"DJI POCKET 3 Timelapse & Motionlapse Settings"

Everything needs to be adjusted manually and locked in, because if you set it to auto, what's going to happen is as the scene changes whilst it's recording, like it's just going to change and it's just not going to look good. You want it to be continuous through the video, so don't have anything on auto.
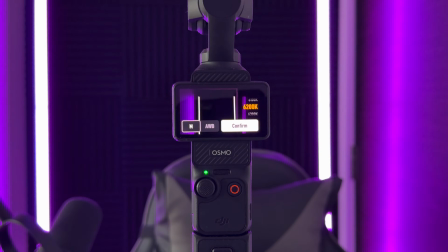8:22 So first things first, let's set the white balance. So if you're unsure of what to set the white balance at, just press auto white balance, hold the pocket free up to where you're planning to shoot, and you'll see the number starts to change. When it starts to slow down and essentially stop, lock that number in place by pressing confirm. By pressing manual and then confirm. So don't just press confirm, press manual and then confirm.
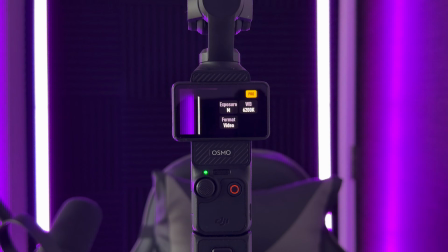8:49 If you press confirm whilst it's on auto, it will still be on auto. So yeah, make sure you press manual and it will lock it in place and the number won't move again once you've pressed confirm. Then we're going to set our shutter speed and ISO.
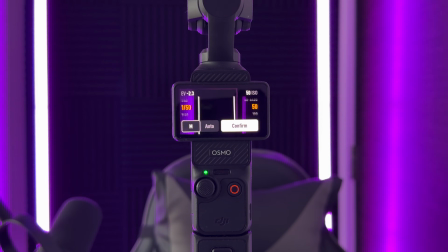9:04 So if you're shooting during the day, you're going to pretty much want your ISO set to the lowest number, which is 50. If you're shooting at night, then yeah, you're going to want to set it higher. But today, first of all, we're going to keep it set to a day setting.
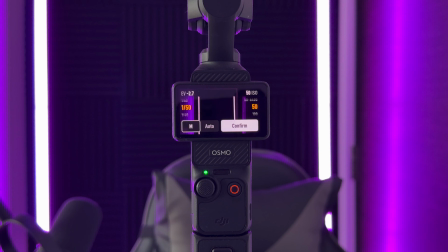9:20 So we'll keep it at 50. Now, this next setting, the shutter speed, is going to play one of the biggest roles in making the end result look choppy or not choppy, have motion blur or not have motion blur. Now, you need to set this correctly, and this is where your ND filters is going to come into it, because you'll see when you're shooting during the day and you set the shutter speed to what I tell you to set it at, it's just going to look a little bit white and a little bit bright. So how and what do you set your shutter speed to? Well, let me show you some examples of what not to set it at and what to set it at.
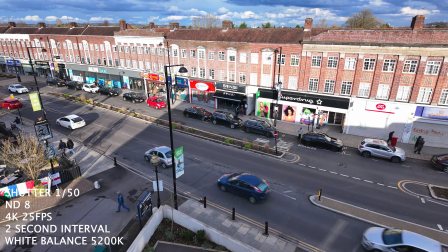10:06 Here we are with the shutter speed set to 1/50, and you can see things are looking very sharp and jittery.
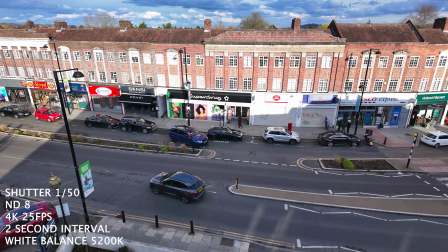10:12 No motion blur from the moving cars.
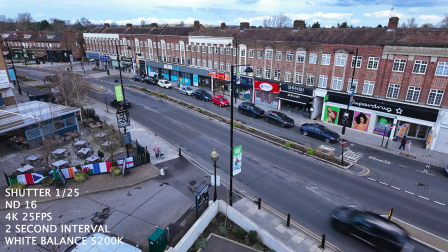10:14 Now you might think 1/50 is set correctly, seeing as our frame rate is set to 25, but remember, we're not creating a normal video, so we need to be slowing the shutter speed down even more.
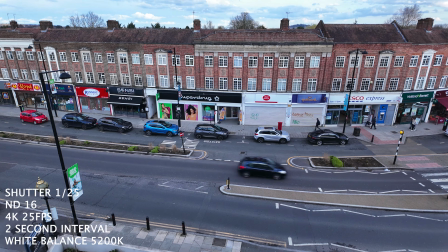10:23 And here I have slowed it down even more to 1/25, this time with ND16, but it's still looking very sharp and jittery.
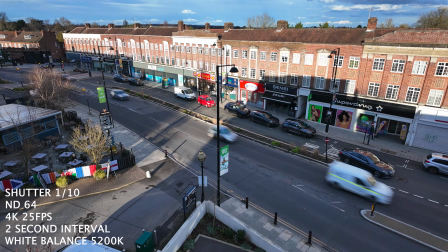10:30 And if I slow it down even more to 1/10, this time with
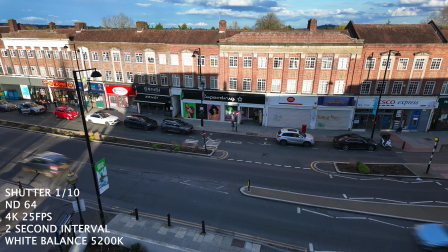10:35 ND64, there's a little bit of motion blur going on, but still not really what we're looking for.
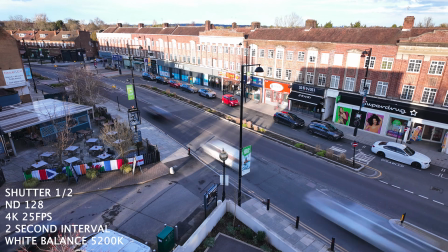10:40 So let's slow it down even more to ½ a second, this time with ND 128,
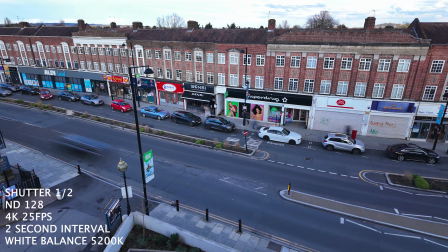10:46 and you can see we've now got that motion blur from the moving cars, and this clip is definitely
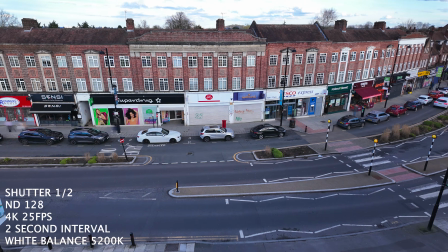10:51 usable. But if you wanted to go even more, you could slow it down to 1 second,
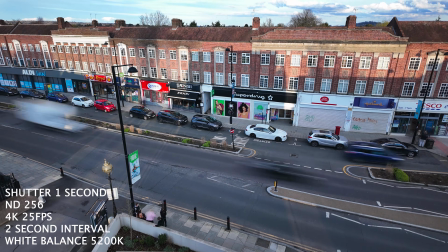10:57 this time ND 256 is on the lens, and you've got that crazy motion blur from the moving cars.
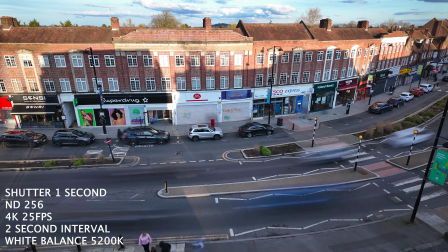11:04 Now you will need ND filters, like I keep saying, because if you don't, this is what's going to happen.
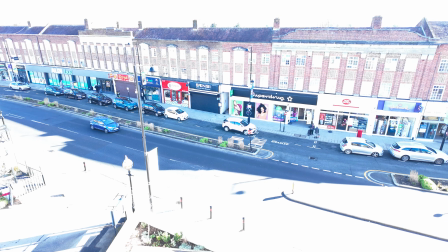11:08 It's going to look very bright, very white, very overexposed.
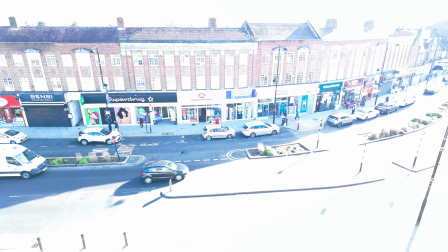11:15 Now, one time you won't need to use ND filters is if you're shooting at night.
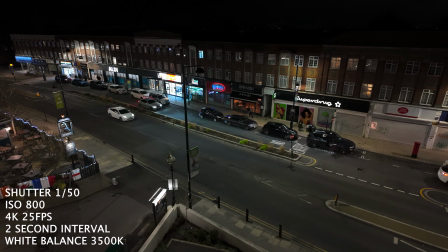11:19 Now, here I've set the shutter speed to 1/50, again, as I did during the day, and you can see it's just very sharp and jittery.
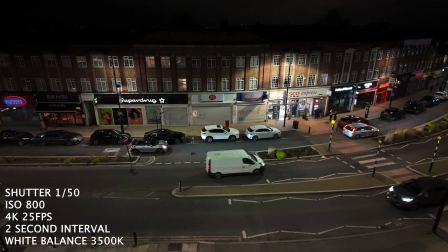11:26 At night, the effect we're trying to create from the cars is those nice light trails as they go past.
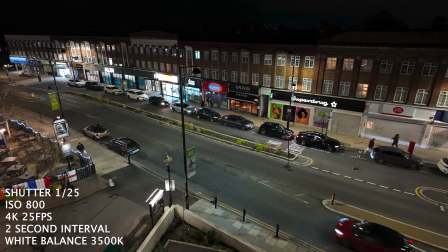11:32 Here I've slowed it down to 1/25, and again, we're not really getting that.
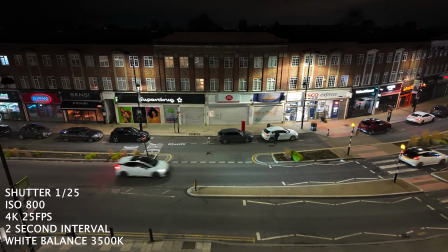11:37 It's still just sharp and jittery. So let's slow it down to ½ a second, and bingo, look at that.
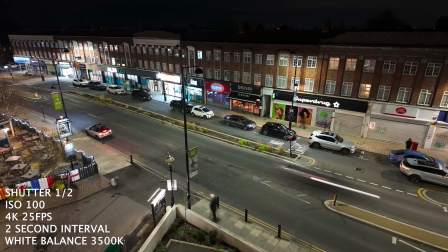11:44 You've got those light trails coming from the cars, which again, this clip is definitely usable.
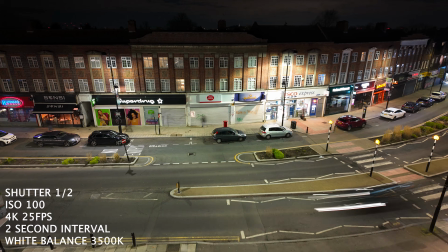11:49 But if we wanted to go even more crazy, we could slow it down to 1 second, and then you've got those crazy light trails.
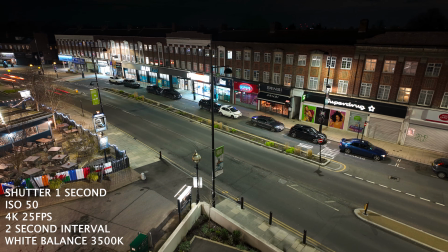11:57 So you can see the theme here.
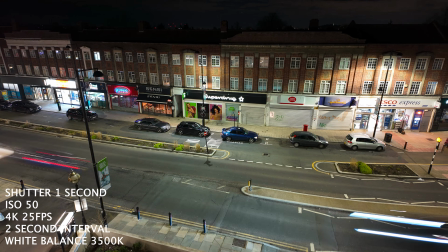11:58 We need to set the shutter speed to a lower number to create that motion blur from the moving cars and people. So you can see the shutter speed plays a massive factor in how the end result is going to look.